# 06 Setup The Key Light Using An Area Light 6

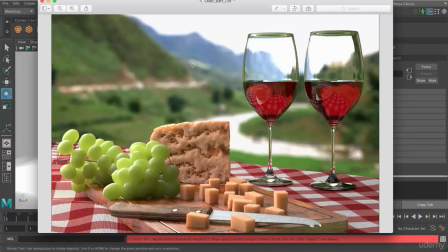(0:00)
So in this lesson we'll talk a little bit more about lighting, and we're going to adjust our main light. So if you look at this image, is what we're trying to create, and the background is from Vietnam, it's from Sapa Valley, and you can see it's a bit hazy. It's a bit of a hazy day.
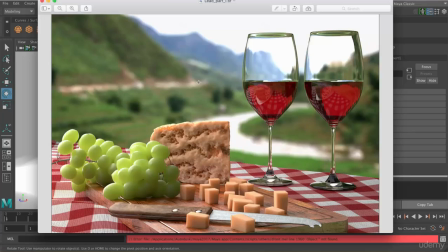(0:17)
It's not direct sunshine, it's not like harsh shadows, so it's got quite soft shadows. It's difficult to see it here, but you can see it in the render here. And the reason we're doing that, we want it to look nice and soft and pretty.
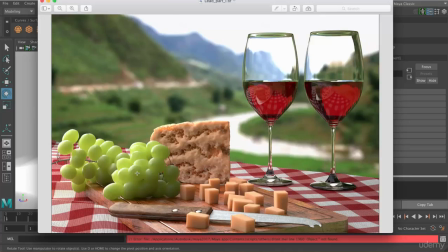(0:31)
So we're going to have the key light coming from this side here, because I want to define these as the sort of main area you're looking at, because it's brighter. And if you wanted to, you can change this around and move it to whatever you want to.
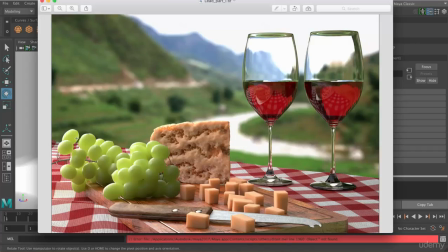(0:44)
And so what we're going to do is we're going to create an area light for the main light, which we've already created, but we're going to just adjust that. And then what we'll do is the fill light will be from the sky, and we're going to create a sky dome light in order to create the fill light. Okay, so let's just adjust our main light for the first bit.
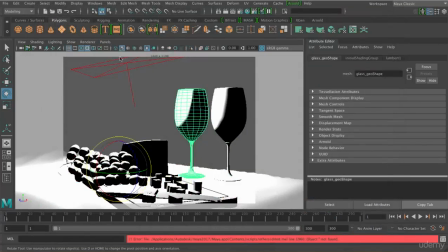(1:03)
So this is our light here, and you can see it's coming down from the top, and this is what it looks like here.
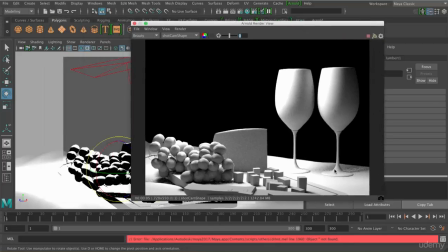(1:08)
This is what we had, and so you can see the shadows are pretty soft here, but what I'm going to do is just come round a little bit to the side.
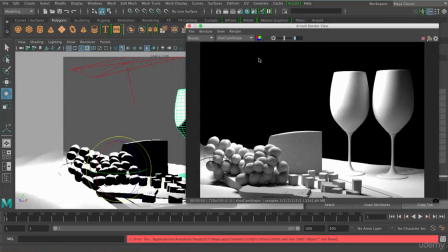(1:16)
And this doesn't have to be the final lighting, you can adjust it a bit more later, and I would encourage you to do that and experiment.
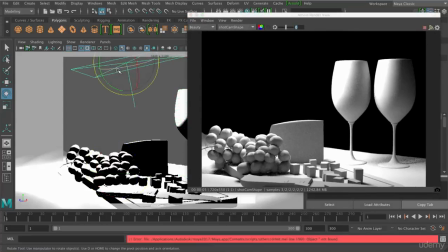(1:22)
But I just wanted to point out that if we, for example, select this, go to panel, look through selected,
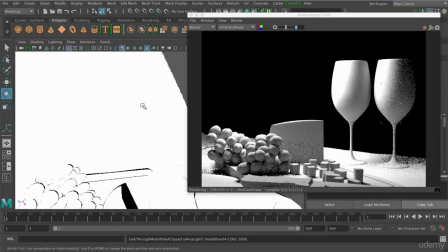(1:29)
this is how I generally move my lights around.
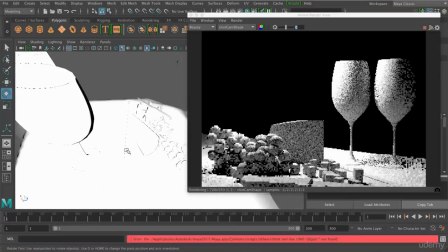(1:32)
So I kind of just use my regular viewing controls to just come around and then just have a look.
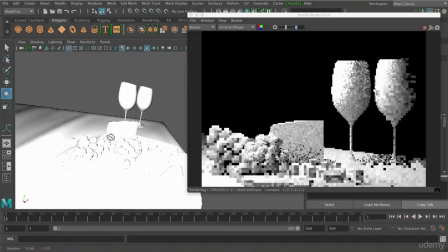(1:40)
Okay, so if I move to the front of this, where the camera is roughly,
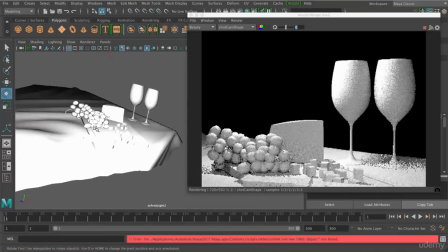(1:45)
that's a bit further around here, you can see that's a pretty boring render, because the light is coming straight out of the camera. You can't see any shadows, and you can barely see any shadows, excuse me, and it's not very interesting. Okay, so the more you come around to the side of these things, so the more we come around to the side,
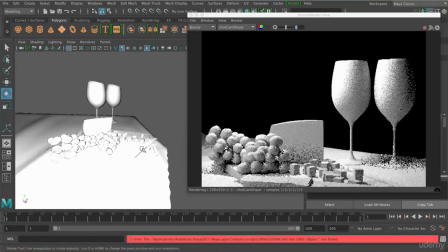(2:04)
we're going to define the shape of these a bit better, and you can see that they're rounded because we've got that rounded shape there. Okay, so we're going to come to the side, and let's just have a look at taking this back a bit.
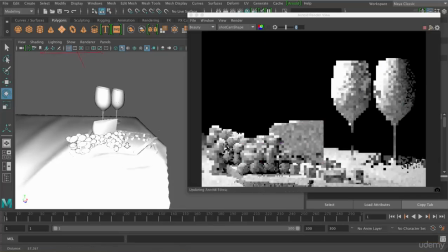Maybe a little bit further higher.
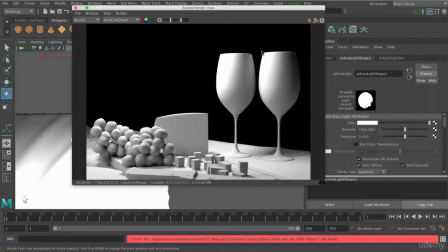(2:28)
Okay, and I might just adjust the intensity a bit later and balance this out, but this is what we're going to have so far.
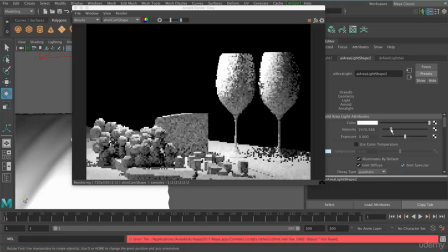(2:35)
So for example, I might bring this down a little bit, and when we create our fill light, that should become a little bit brighter anyway.
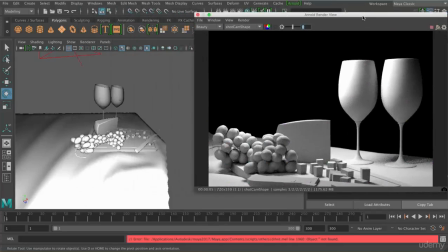(2:44)
Okay, so if you want to, you can scale your light up or scale it down.
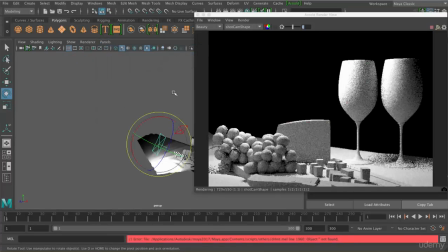(2:49)
I'm just going to go back to my perspective here. So there's my light here. There's a bit of a bug here where you've got two lights here. This is exactly the same one, but it should go away if we maybe change views or something.
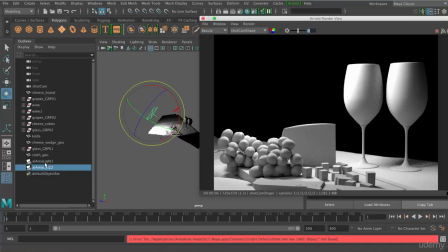(3:08)
So it looks like it's a bit of a bug. It looks like I've got two area lights here by looking through it.
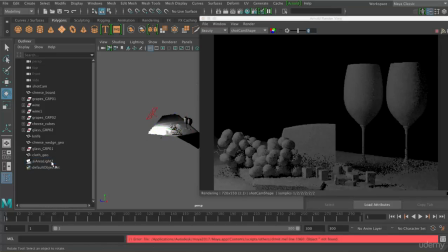(3:12)
So I'm just going to delete the first one, which is the first one I created, and I've got the original one here.
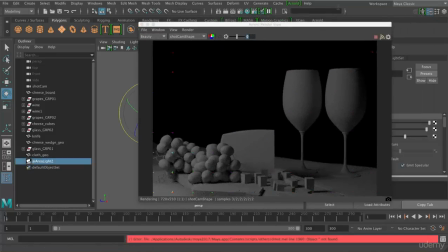(3:18)
So let's just increase the intensity there.
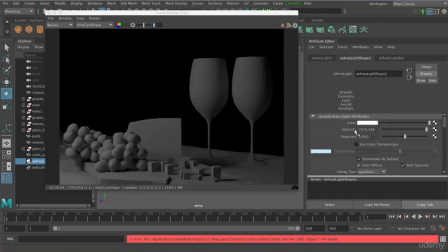(3:22)
So that happened because I looked through it, and that's what I normally do, but in this case it's duplicated it for some reason.
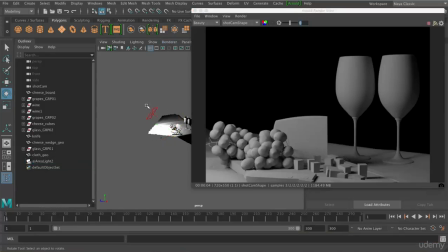(3:29)
So you can adjust the position of this now, and let's just maybe move it up a bit.
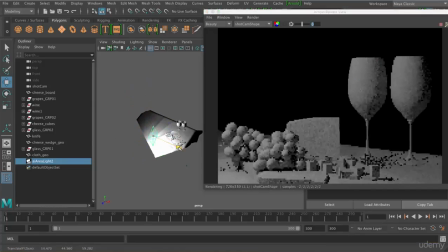(3:40)
And let's see where we are here. Maybe move it behind a little bit so we get a few more shadows around here.
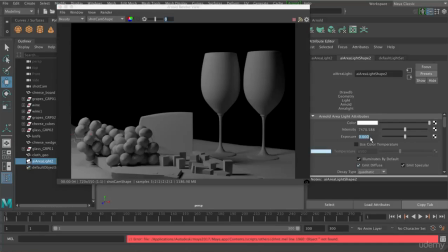(3:49)
And increase the intensity, just got exposure set to 1.
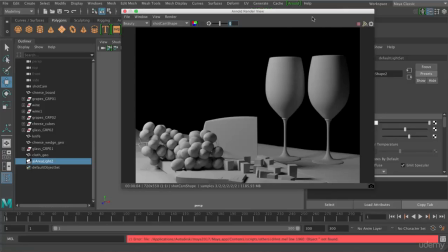(3:57)
Okay, I'm going to leave it at that for now. So I've got it in this position here.
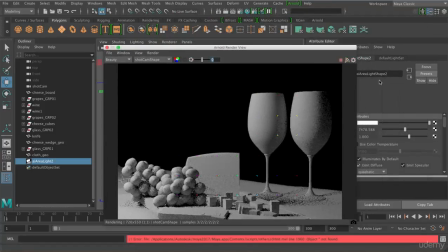(4:05)
My scale is on